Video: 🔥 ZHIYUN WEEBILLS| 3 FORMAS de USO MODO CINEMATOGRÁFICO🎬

Hola a todos, mi nombre es Joaquín Castro y esto es la Review Cámara. Hoy vengo a presentaros tres tips para que uséis mejor este Webill S.
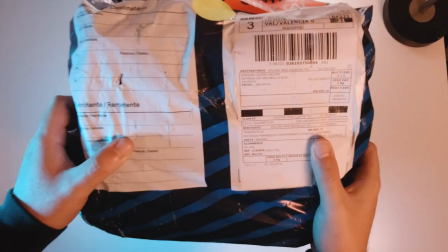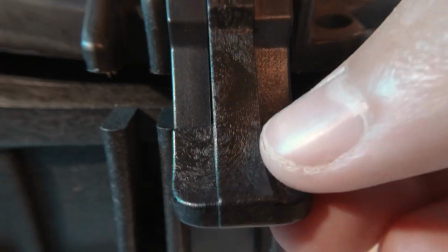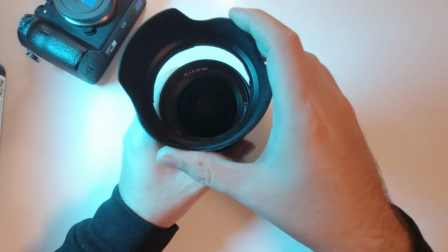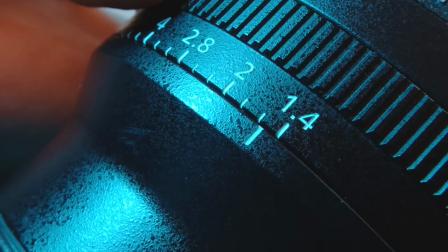El primero que os voy a presentar se llama el modo POV, un modo que solo tenéis que apretar aquí en el botón y disfrutar, pero sobre todo yo os aconsejo que utilicéis slow motion, que utilicéis 60 fps y 100 fps como mínimo, porque estas tomas contienen, vamos a llamarlo, un peligro. Son muy atractivas, pero si abusamos de ellas en nuestro clip cinematográfico, pueden llegar a marear o pueden llegar a descentrar la vista sobre el clip original. Por lo tanto, yo os aconsejo que las utilicéis con calma y las utilicéis pensando.
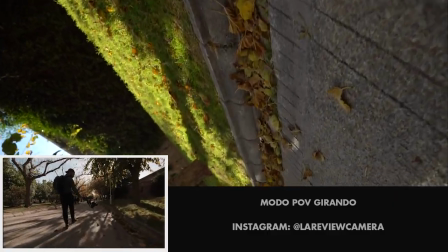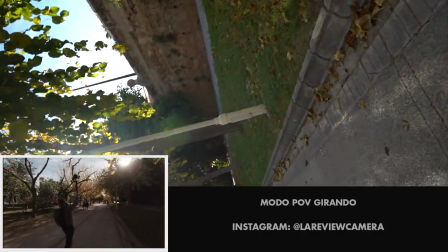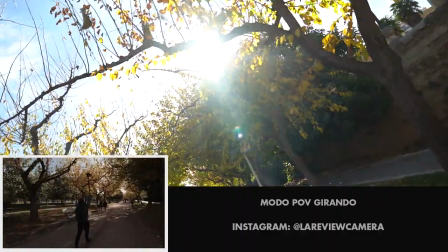El segundo tip que os voy a comentar es el modo circunferencia, como yo le llamo, ¿vale? Vamos a elegir un sentido horario, en este caso es el sentido de las agujas del reloj,
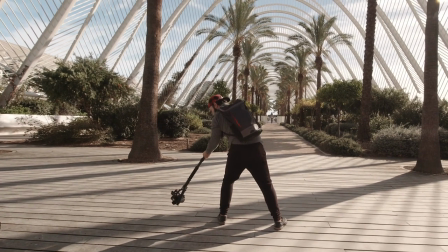y donde yo con mi monopod voy girando desde las 9 hasta las 3, ¿vale?
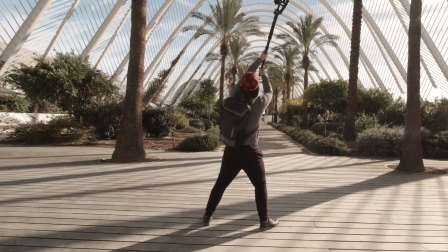Lo bueno que tienen este tipo de tomas es que van a transicionarse entre ellas solas. Si tenemos una toma que va desde las 9 a las 3 y otra que va otra vez desde las 9 a las 3, ellas solas van a ir continuando y van a ir conectándose, como podéis ver en el ejemplo que os voy a mostrar.
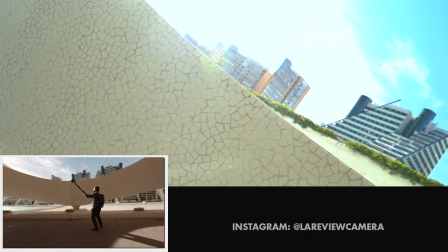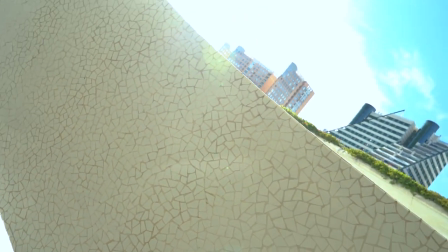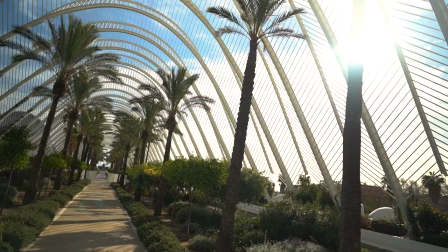Otra toma muy importante es la que os voy a presentar ahora. Esta os va a servir para presentar localizaciones y para presentar individuos o personajes. Es muy sencilla. Vamos a coger el gimbal y lo vamos a posicionar en el modo lock.
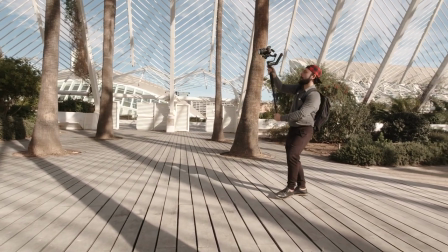Cuando apretemos, la cámara va a panear desde abajo hacia arriba y cuando soltemos el gatillo estará en lock, ¿vale?
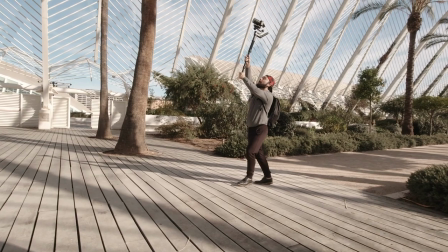Como veis en las siguientes tomas, esto nos va a permitir presentar la localización y dejarla estable, y también podemos hacer un tercer combo que sería subir, presentar la localización, soltar el gatillo, dejarlo en lock y perseguir al personaje, lo cual nos va a dar una fluidez y una riqueza de planos impresionante para planos secuencia, planos donde puede haber persecuciones, planos de cualquier tipo. Es un tipo de recurso que se utiliza mucho en el cine, lo veréis bastante en películas y en cortometrajes, y gracias a este Webill S lo podremos utilizar.
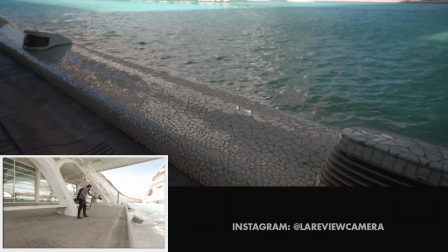Podemos partir desde un fundido con el suelo o con el cielo o techo de un lugar y enlazarlo con el siguiente plano, como podéis ver en esta parte del vídeo.
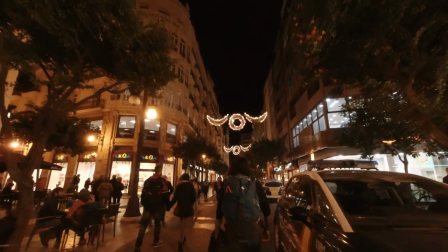En cuarto lugar, os voy a dar uno de los tips más importantes y que sobre todo no requiere ni de gimbal, ni de cámara, ni de ningún equipo caro, y es vuestra cabeza.